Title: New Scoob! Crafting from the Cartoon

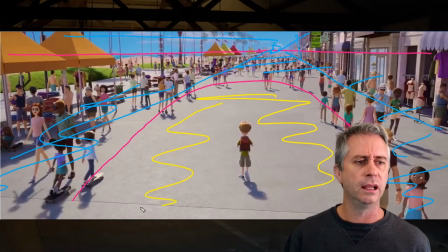(3:59)
And it's really important that when you're actually telling stories through the eye of the lens, to actually be aware of the negative space you're using and how you are using your negative space to tell a story.
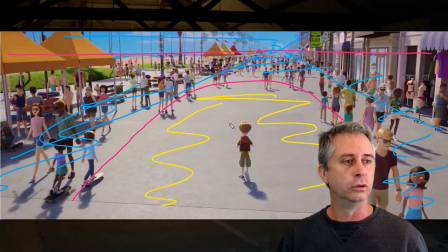(4:11)
In this particular frame, we've used it really, really well to push the crowd away from him and actually have the main character, who's incredibly sad and alone, lonely. And he is.
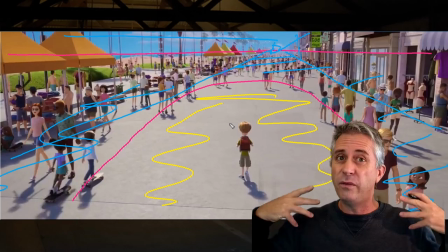(4:23)
Visually, he's also put headphones in, so he's isolated himself with his headphones,
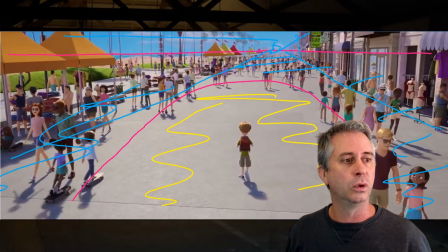(4:29)
and from the colors which are around as well. Most people are fairly bright colors, and yet we're seeing his shadow. If you look here, the shadows that we've got on front of this guy is fairly soft. At the back of Shaggy, he's got a fairly strong shadow too. So we've put our main character,
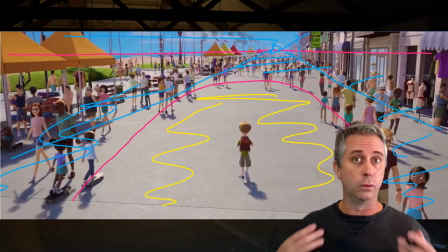(4:48)
the one we're meant to be telling the story about, we've told a lot about him inside this particular frame.
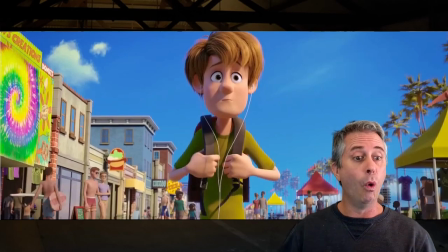(4:56)
And as we come back to him again, as he walks further away, we depress him even more. And so as we continue along, we've gone from a really high horizon line to now having the horizon line basically on the edge of the frame.
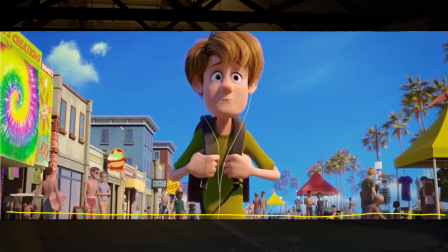(5:15)
All these buildings, when we look at them again, we're still using a very wide lens or a trick in the camera because buildings are square. So if we have a look at this, the buildings actually go in a bit of an archway leading back this way.
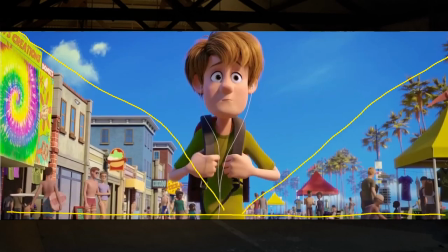(5:29)
Even the trees leave an archway back in this way, forcing around our main character this lovely negative space again. He is really, really alone. We've forced him in a negative V, so we've got an upside down V shape for him to work in.
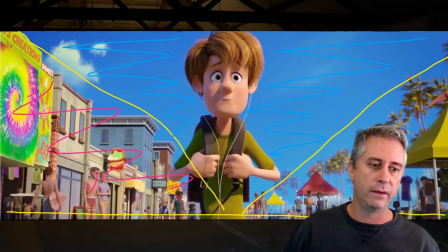(5:48)
All the crowd are now hidden within the silhouette of these buildings or the tent and the trees. We've got action happening all around him, but within the negative frame or the negative shape, we've isolated our main character and given him an awesome
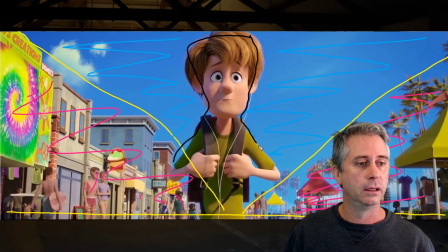(6:08)
silhouette, a fairly dark silhouette within this bright blue sky. So we're utilizing colors a lot and silhouettes to help tell the story that our main character's isolated.
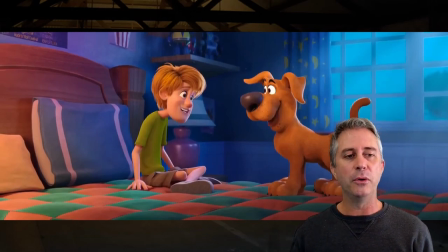(6:24)
I really dug this little sequence they had in the bedroom. I thought this was really nice, and there's a few things I'd want to pick out about this one. The first thing I really like is they haven't used flat leading lines anywhere. There's no flat wall in the background. They've sat the
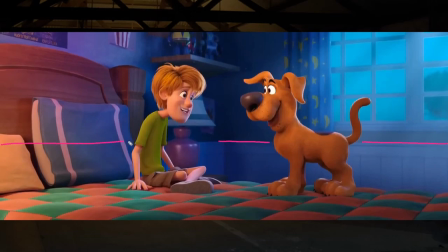(6:38)
camera on the bed so that all the leading lines from the wall all lead off in the distance and none of them are flat. Like the shelf, all the pattern on the bed, none of them are flat within the frame.
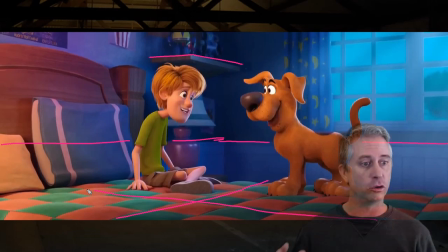(6:55)
I thought that was really nice placing for the two characters who are just sitting looking at each other. They sit really nicely within that. The other thing they've done really well is balanced out the light within this shot. The light comes in through this bright window on this side,
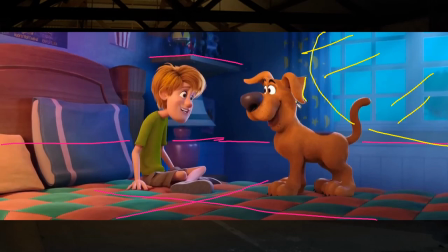(7:11)
which is giving both characters a really harsh lit edge on the back for them. Both the characters, there we go, they've both got really bright highlights on that side, but they've also
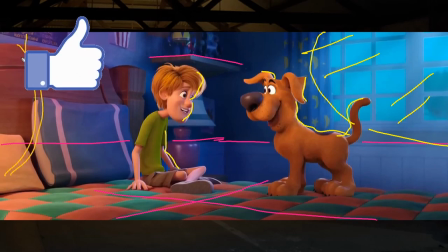(7:29)
added a big light on this side, which you'd probably guess would be a bed lamp or something,
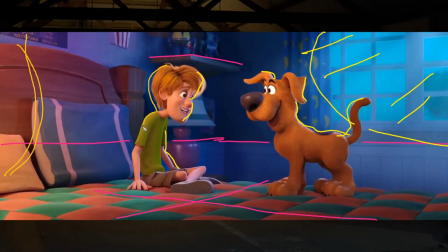(7:34)
which is also then highlighted the other side of the character, so that they're well lit from both sides and nowhere are they actually in shadow.